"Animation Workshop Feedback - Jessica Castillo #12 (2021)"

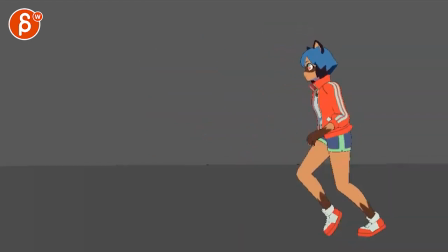(3:17)
versus really pushing this when you go into this and she starts to run by now
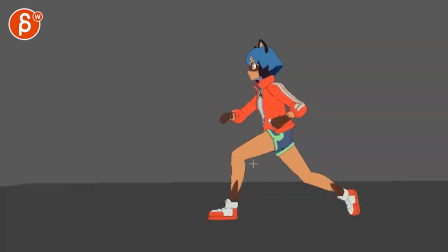(3:22)
and watch out you have some pops in the legs from the bends to the straight here but
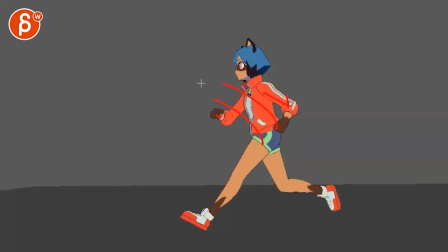(3:27)
where we really go into a stronger you know a bit of a stronger line there but also moving your your
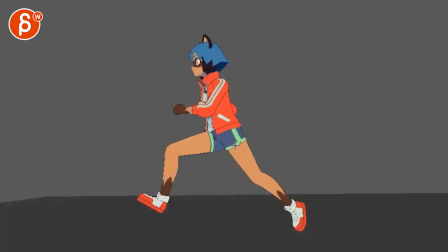(3:37)
chest forward just to get but she's just a very very upright throughout also for contrast it would be nice to go from this and as she goes
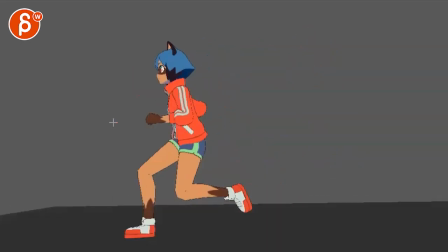(3:44)
you know to this point she would be really booking it and then for that when gets to here she can come back up with the body
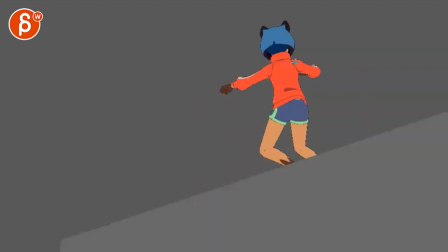(3:52)
so you have a bit of this to that to this in terms of contrast but even this just feels a bit loose and not
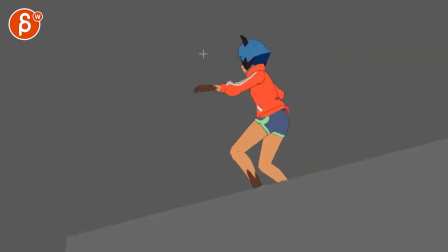(3:59)
loose and stiff it doesn't quite work loose as in she's not quite into this in terms of the energy it's kind of like arms are just kind of up
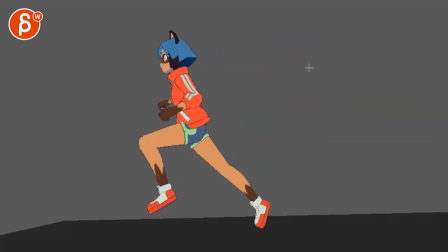(4:06)
it's kind of yeah i guess i gotta turn and because of that it just gives it a stiffness where everything also kind of moves at the same time i'm just kind of weird notes but i will give this again go back with her arms so that I can have a big swing and
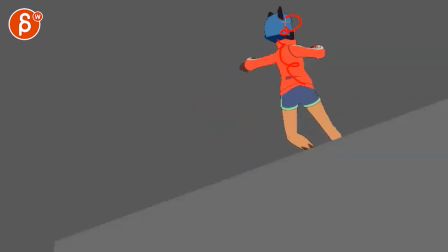(4:22)
that turn would be more with the really corkscrewing like turning your head around arms would be you know my arm could be
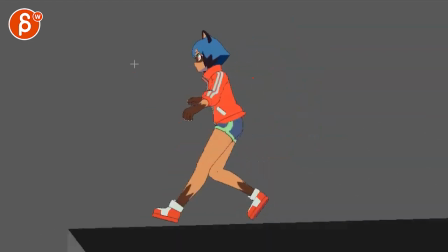(4:30)
higher I don't know if you want to make that turn so if you want to swing one arm up one arm is a bit lower it's giving us a bit more
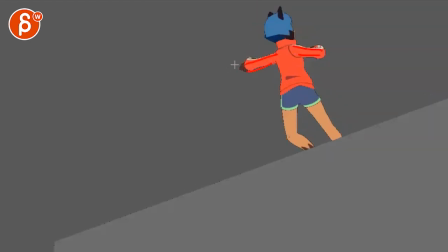(4:37)
energy pose-wise careful to not bend elbows towards the camera away from camera if you do a silhouette test we just have stumps there where we don't quite understand the structure versus if that will be up here or you know or whatever like down and up or whatever you want to do but
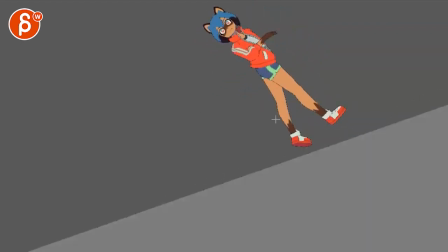(4:53)
you want to see a bit more of the structure of that arm and again those arms the legs are also kind of just kind of there coming along for the ride it gets just a bit stiff through there and
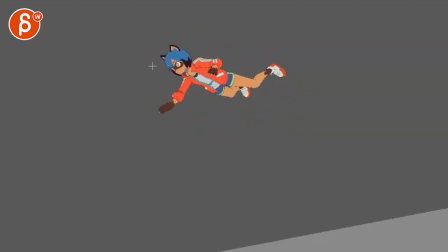(5:08)
even this would be where you might swing those arms first,
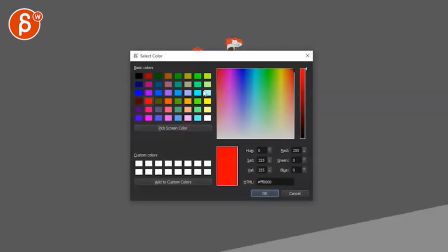(5:14)
and then they could be tucked in and then the body, let me change that color, she's red here where you have a bit more of a roll in the body,
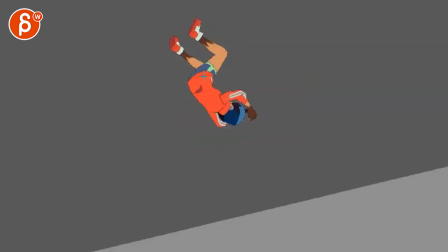(5:22)
in the head here, she can really tuck in for a moment of being almost in a little bit of a ball
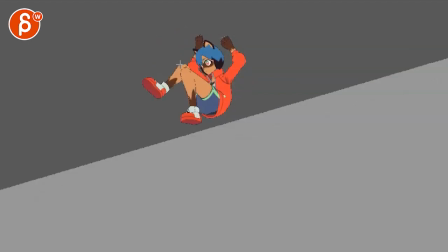(5:28)
where it's that, just push a bit more like that for longer and then coming out again,
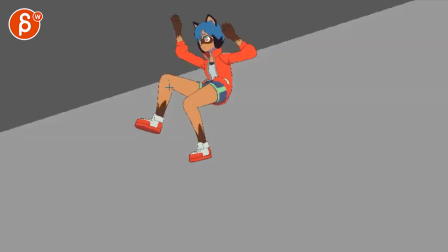(5:33)
this feels very, it's very mirrored and twin and defaulty, so you can think you know, not that it has to be always the three point landing I appreciate that it's not
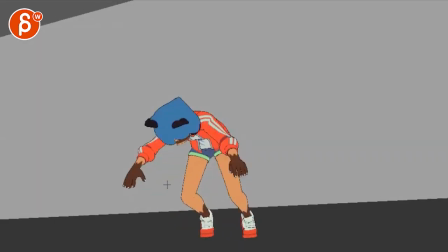(5:42)
but something where you kind of push the asymmetry a bit more and then there's something where this is fairly high drop here but she gets to only to here and then that's kind of it and then rolls and I would just continue with that
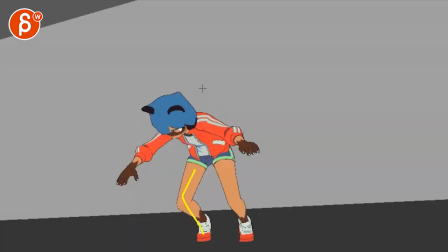(5:56)
compression a bit lower I know she goes into a roll but I don't know what you're saying it's still rough but just think about that as she comes in a bit
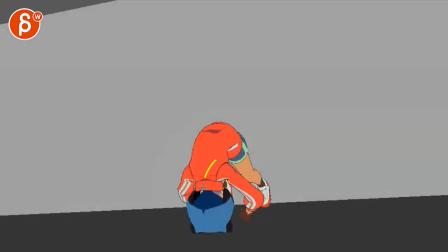(6:03)
more momentum continuing into a compression roll into this
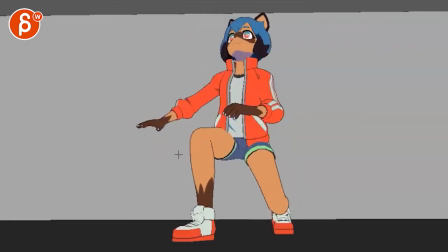(6:08)
and even that careful it's a lot of movement forward where it's she could have maybe a bit of a slide potentially maybe
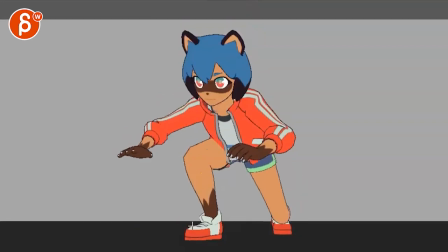(6:15)
that leg is a bit more forward and then slides to end in something like this because like there's a lot of forward momentum this kind of stops and again that is the bend so even a knee bends towards the screen is odd either way
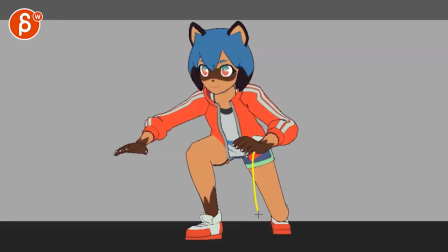(6:29)
or towards us so now it looks like a short leg so give this you know a bit more of a structure in terms of the legs so that can come down we see a bit more maybe the foot is here at least a little bit and
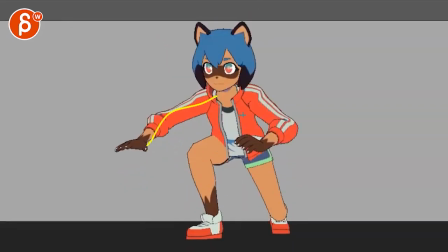(6:43)
that is all cute I like all of this just this the arms out like this there's an overall feeling of those arms
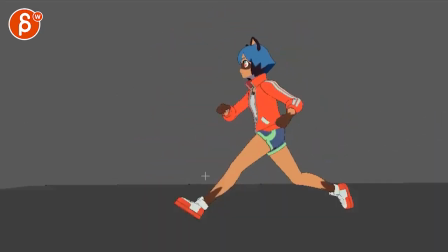(6:51)
here those arms there even on the jump where she's kind of it's always like a hesitation everything where the arms are not really pushing and going back and
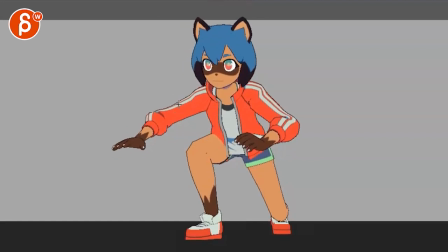(7:05)
even on this where it could just have a stronger pose again the question is you can you're saying this is just for an exercise not for your real